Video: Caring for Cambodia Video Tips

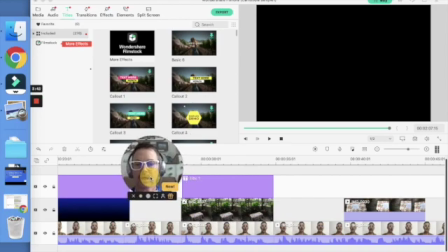12:30 And any section where I was talking, I tried to be very close to the camera, not this close, but about this close, so everyone can see my face.
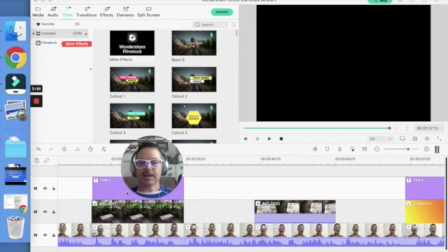12:43 So this is the first photo with a title, and then a little bit of me,
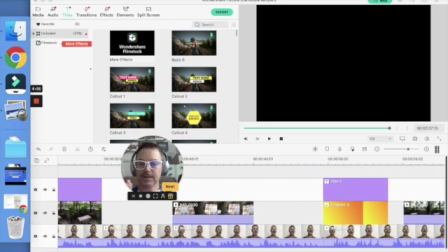12:50 and then another photo, so people can see a variety of shots. This, and change to this, and then change to this, to make it more different.
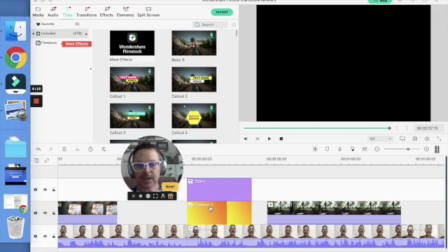13:03 And then I popped in another title for the idea number 2.
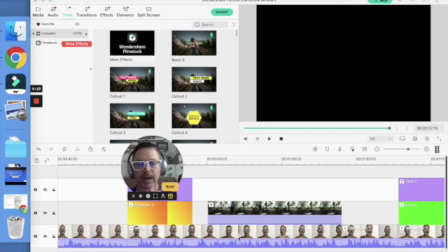13:07 And here is where you can see there's 2 parts. There's the video on top of my talking. So if you drop something on the top, it will show that on the video.
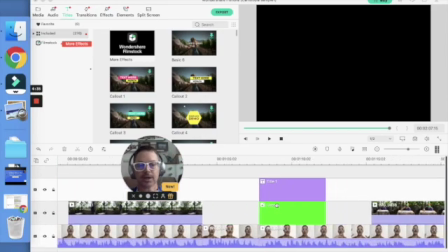13:23 So that's it. And then here's another title. And then here's the third title.
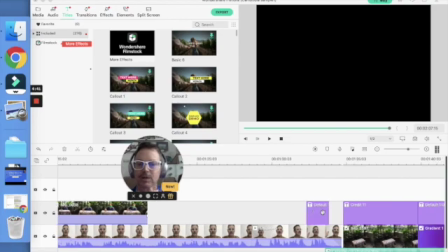13:28 And then it's at the end of the video, it's nice to bring a nice close to the whole thing.
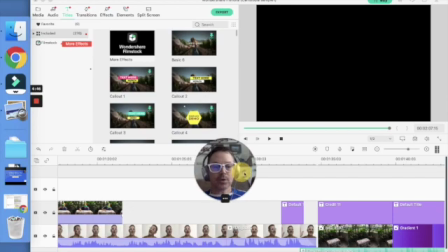13:35 So so for me here,
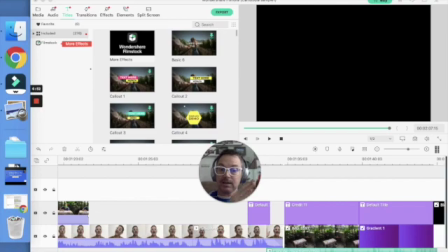13:40 especially thinking if you're going to make a series of videos or more videos later, the people viewing kind of start to feel like they know you or they have a connection with you. So if it's Vandy on camera all the time, or another person or a kid, then they'll look forward to the next time.
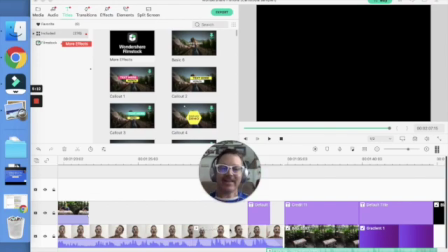13:59 Oh, great. Oh, here she is again. Oh, hi. And then it's helping to build the community.
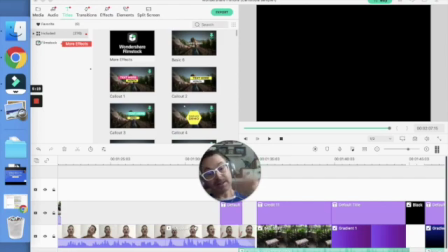14:06 So then you can say, okay, goodbye, everyone. It's me, Vandy, or it's me, this other person.
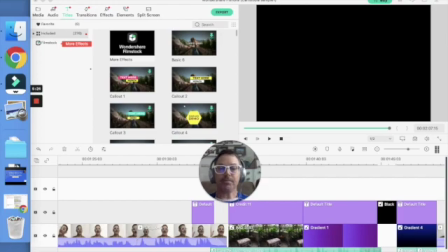14:12 And then it's nice to close with music again, some kind of theme music.
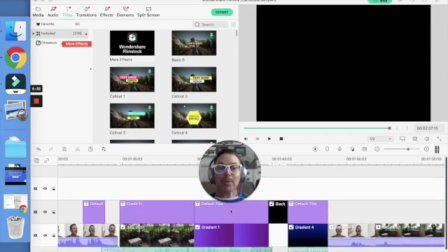14:19 And then I don't know if you want to do the blooper or not, but I added bloopers at the bottom,
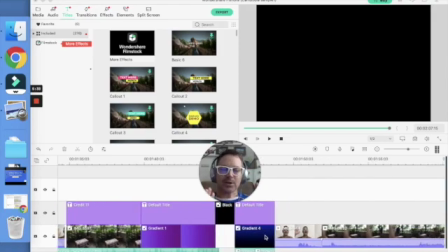14:25 at the end, because always there's something that doesn't go right, and that's okay.
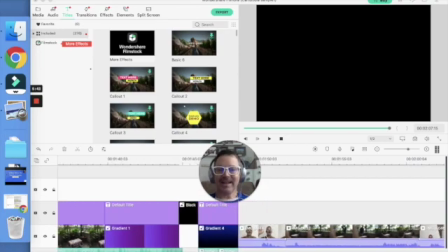14:31 I think people appreciate that we know it's okay to make mistakes.
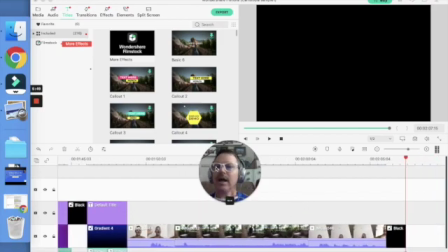14:37 So I put the bloopers to the end, and that is what I learned about using Filmora. Good luck.